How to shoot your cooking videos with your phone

I don't believe in just making a recipe just to make the recipe. I make a recipe for dinner or for lunch and that is my episode. So that way I'm not wasting food and we're all eating things that we actually enjoy in the family. Okay, so I'll see you guys in cuatro horas, four hours. Bye.
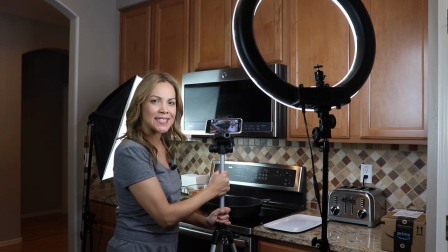It's been over four hours now or probably about four hours since I seasoned my pork and I'm ready to shoot it Now
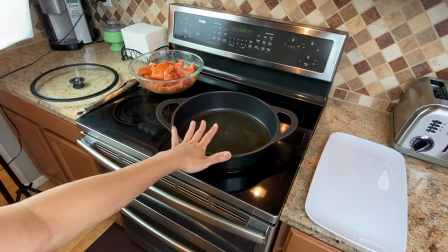something that I normally do is I set up everything I put in the
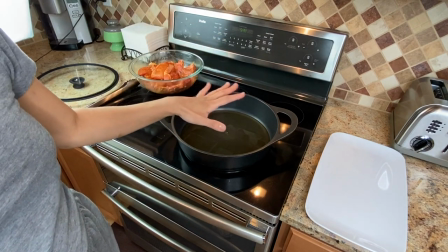oil So it's ready already and I'm going to start focusing on it.
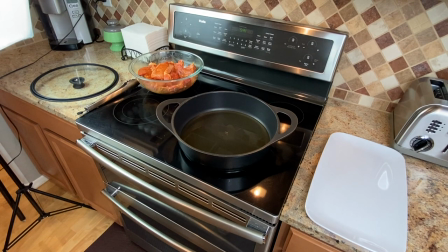So right now I'm recording it here So I'm going to show it to you as I speak
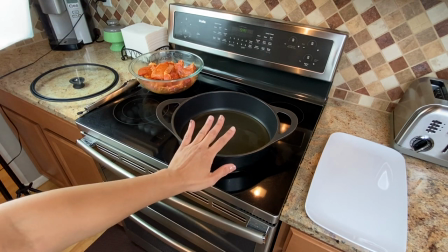Then I set up the phone and I have this right here and I like to make it as close as possible
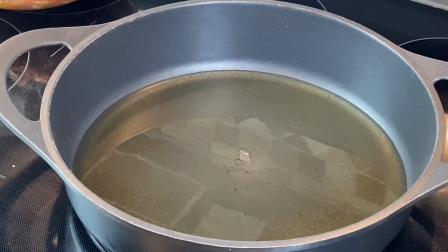So I'm going to make it close and I try to make sure I don't lose the quality of the video.
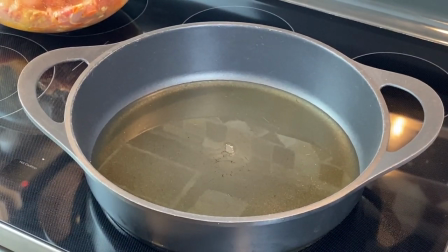And if sometimes it just gets like a little bit lighter, like there's this tint change that happens when you get too close. So I think I'm close enough right here and I can always make it a little closer during editing. But right now I don't want to lose that color.
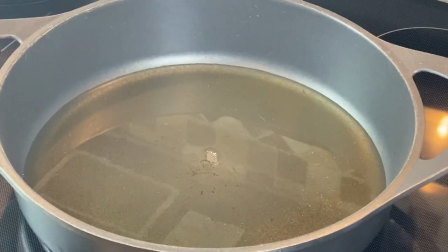I don't know if you could tell how when I got it closer, it got a little lighter and then now it just got a little bit darker.
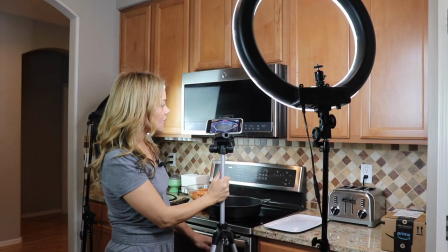little bit better color. So I'm going to leave it right there. And then now I am going to the oil is hot.
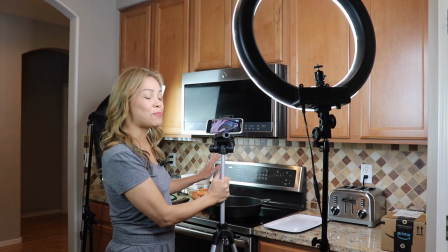So I'm going to make sure that I protect my equipment, my phone,
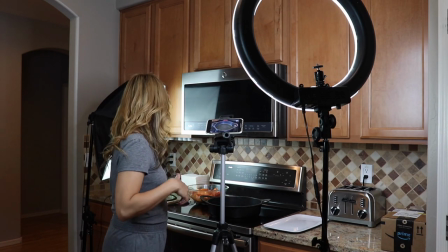you know, everything around me and myself by making sure I have my cover to my pot.
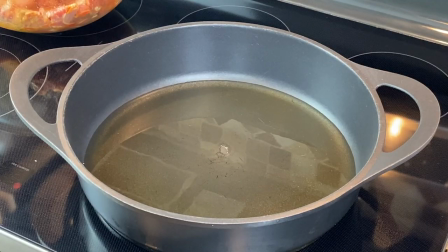Now this angle is my first angle, I'm going to start frying it here.
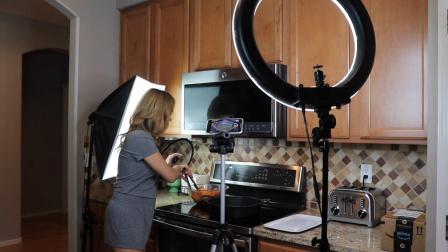And I'm going to make sure that I remember that my arm is going to be in the way like my arm is going to be coming in
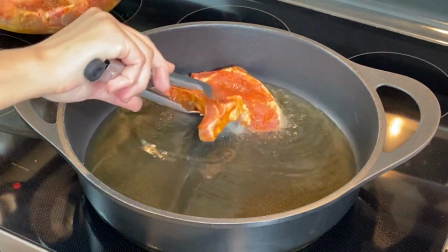so I want it to be aesthetically pleasing there you go and
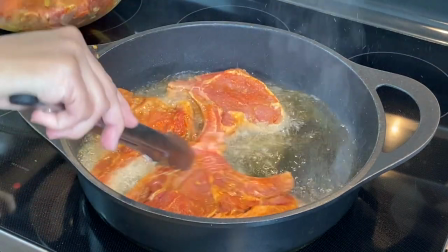then I continue on around making it into a circle and
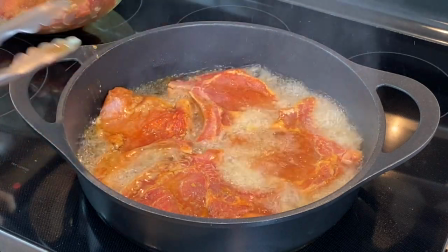this is not going to fit all of my food but at least it started the first part of it
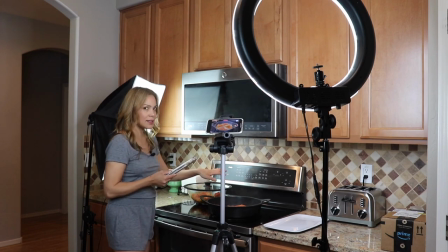and it's not too bad right now it is a little bit it is a little bit.
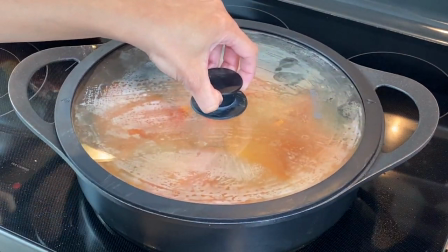So I'm gonna wait I'm gonna okay I'll make sure and I'm gonna cover it just to make sure that I'm not in harm's way and then that's it.
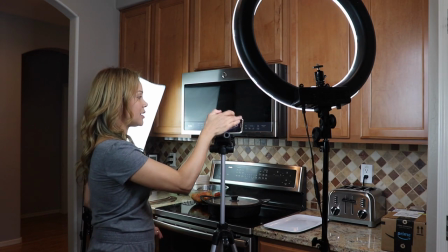So I'm gonna let it cook and what I'd like to do is I like to shut it off so that later on when I come
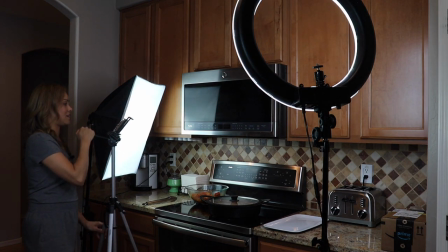to it I move this to the other side and I have another angle and again I'm gonna show this to you.
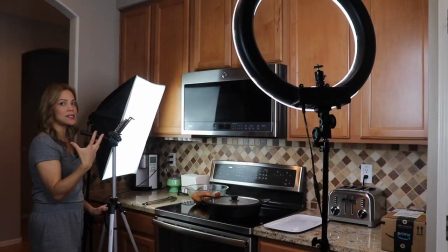So I have now this other angle and it's Sometimes I like to also check the
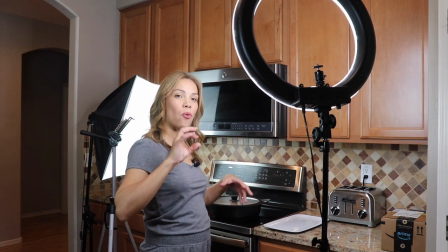video as I'm doing it just to make sure that the quality is good and that I don't have to redo anything.
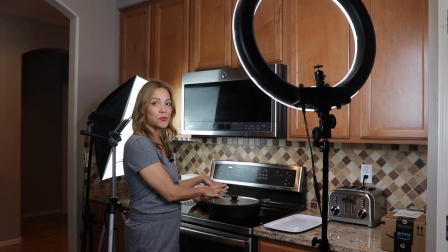In this case, I still have a couple more. So if for any reason this goes wrong, I can reshoot with the rest that I have left over.
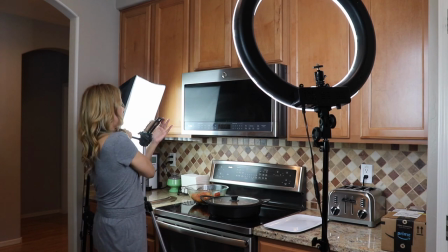So now I'm coming back in and I'm adjusting myself so that I get a good shot from this angle.
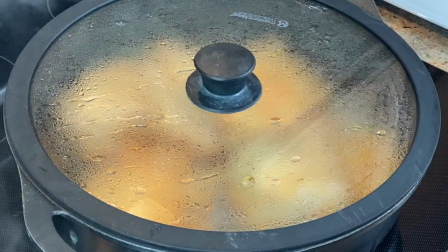I lost my mic on my camera A, so I'm coming over now over voiceover. but here I'm still on the left.
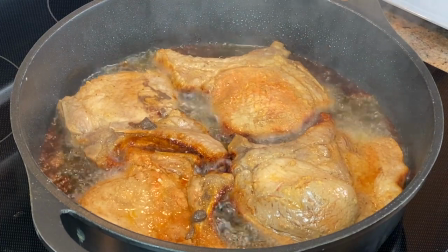I'm going to remove the lid with my hand to the right and there's my beautiful pork chops.